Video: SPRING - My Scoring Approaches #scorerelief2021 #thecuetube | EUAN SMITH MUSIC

Hi, and in today's video I'm going to show you the approaches that I took to scoring the short film Spring. Hi, I'm Euan, welcome back to the channel, and if it's your first time here and you would like to make your music masterpiece, then you know what to do. Tap subscribe and of course like this video if there's anything you enjoy, and you'll be kept in touch with all videos that are posted on this channel here on out.
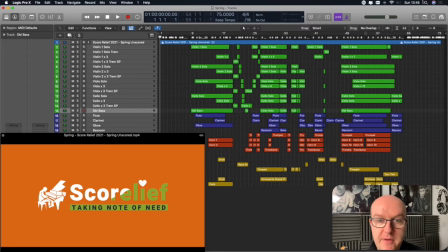0:23 So let's have a look at the music. So you can see toward the end of the film here I've got a very lovely section here where the
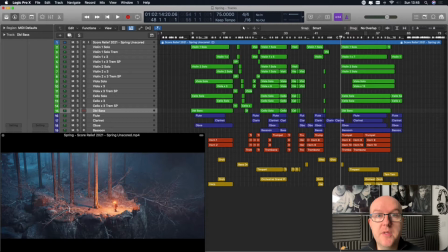0:29 young girl is basically discovering that she has got this power and she's been able to bring in spring again.
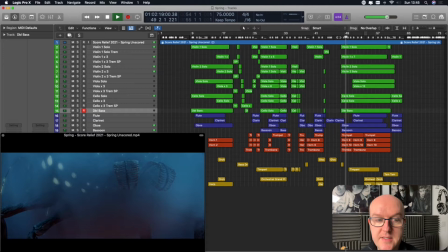0:35 So let's have a quick listen to this really nice theme.
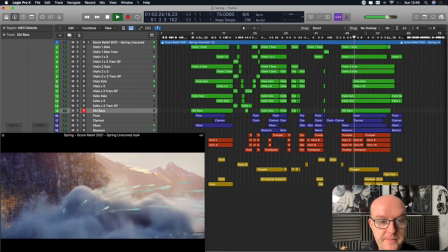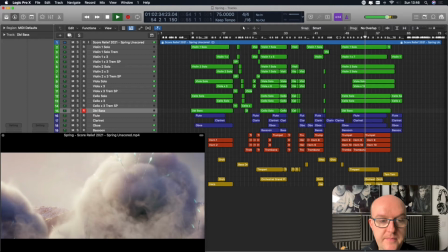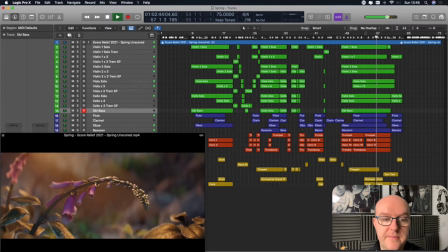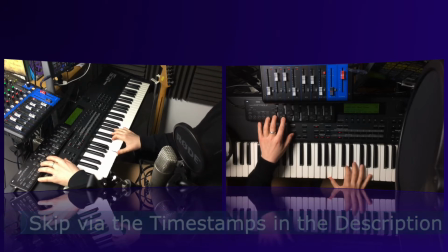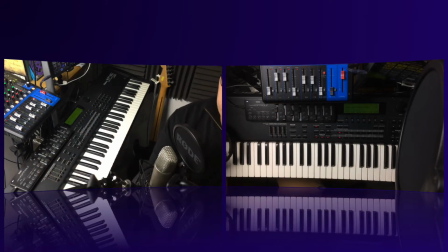1:16 And the second one being the one that was on the trumpet, which was quite nice as well.
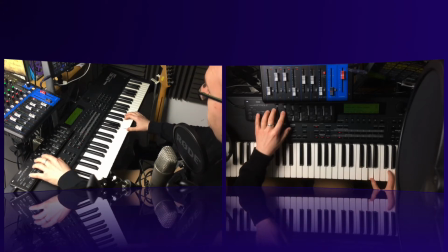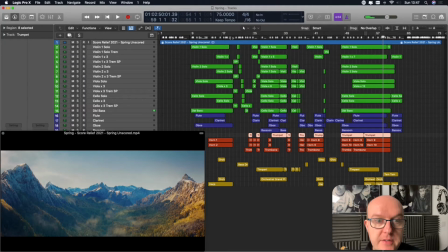1:36 And then I wanted to have a look at some of the characters of this particular film as well. So first of all we have got the young girl.
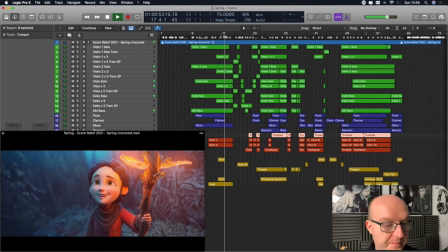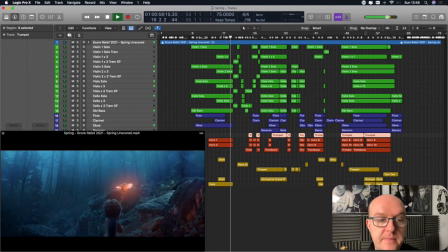Transition as she realizes the trees have got a mind of their own.
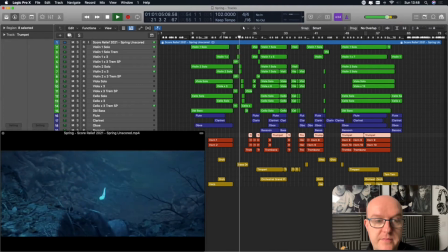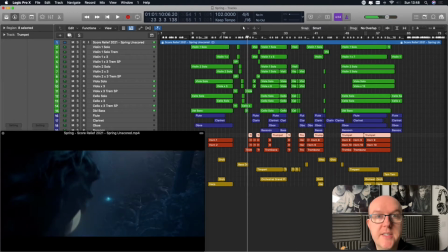2:04 So here what we do is we transition into something that you know the action's going to change, and I try to do that through the descending strings, something which is going to be quite a feature in the next chase sequence. But we introduce our next character, which is her faithful companion, her dog.
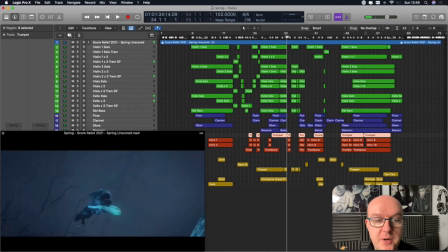2:22 Later on, once they have their chase sequence, the dog has a little bump on the head and it's revisited here.
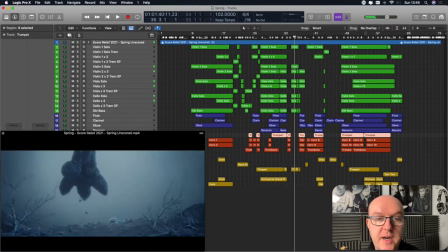2:31 Yeah, and then also when the dog has a bit of a, where's the dog gone?
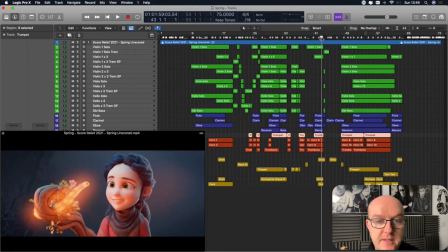2:36 Have a little look at how I treated this particular theme to weave in the dog's theme again.
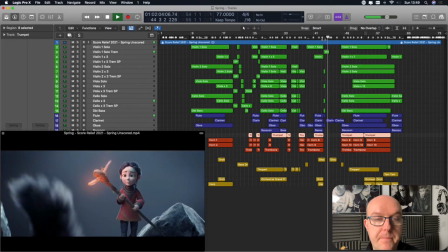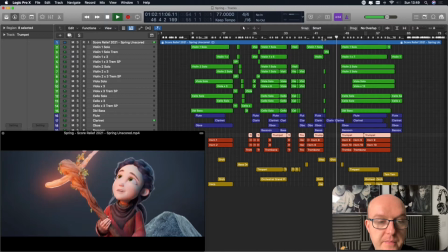So it's a nice cheeky little theme for a cheeky little dog companion there as well.
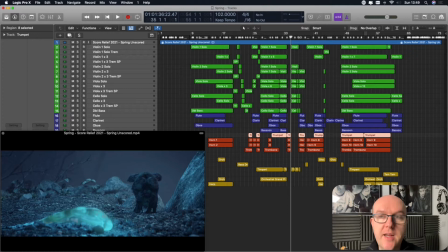2:59 So in between there of course was the chase sequence, and I found this quite a challenge to score, especially being self-taught. And so once the dog had realised the crystal had passed him by, I thought I really need to get something transitioning into a chase here.
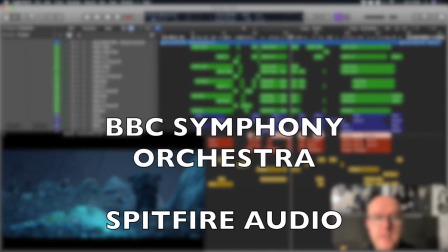3:12 So I put on full orchestral strings are working really hard here, punctuated by the woodwinds and also the brass as well.
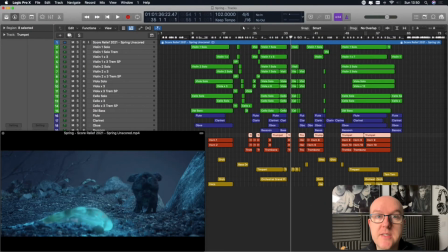3:19 Have a listen to this section.
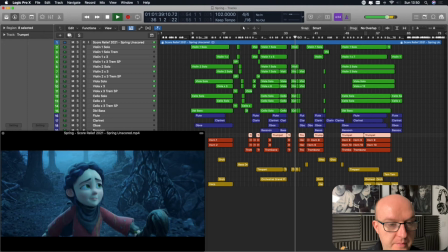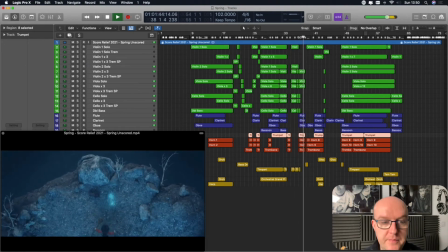So that was important to be able to try and get that sense of drama and tension all the way over to that as well. I wanted to say that with the instrumentation for this particular piece of music, I stuck very firmly to the original brief.
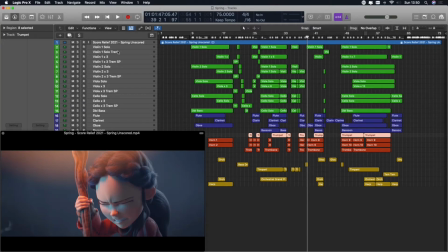3:44 You'll see that I'm using violin ones, and violin one is a group of 3, so there are 4 violins, but I decided to take a leader from each section and then give them something extra to do, so some solo lines and some more sparser textures to be able to play, but also cut through with the actual group as well to try and give some sense of realism as well.
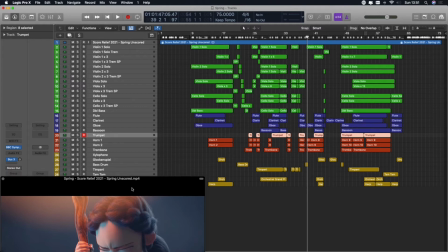4:03 I did that throughout all of the strings. As we move down we've also got some others as well.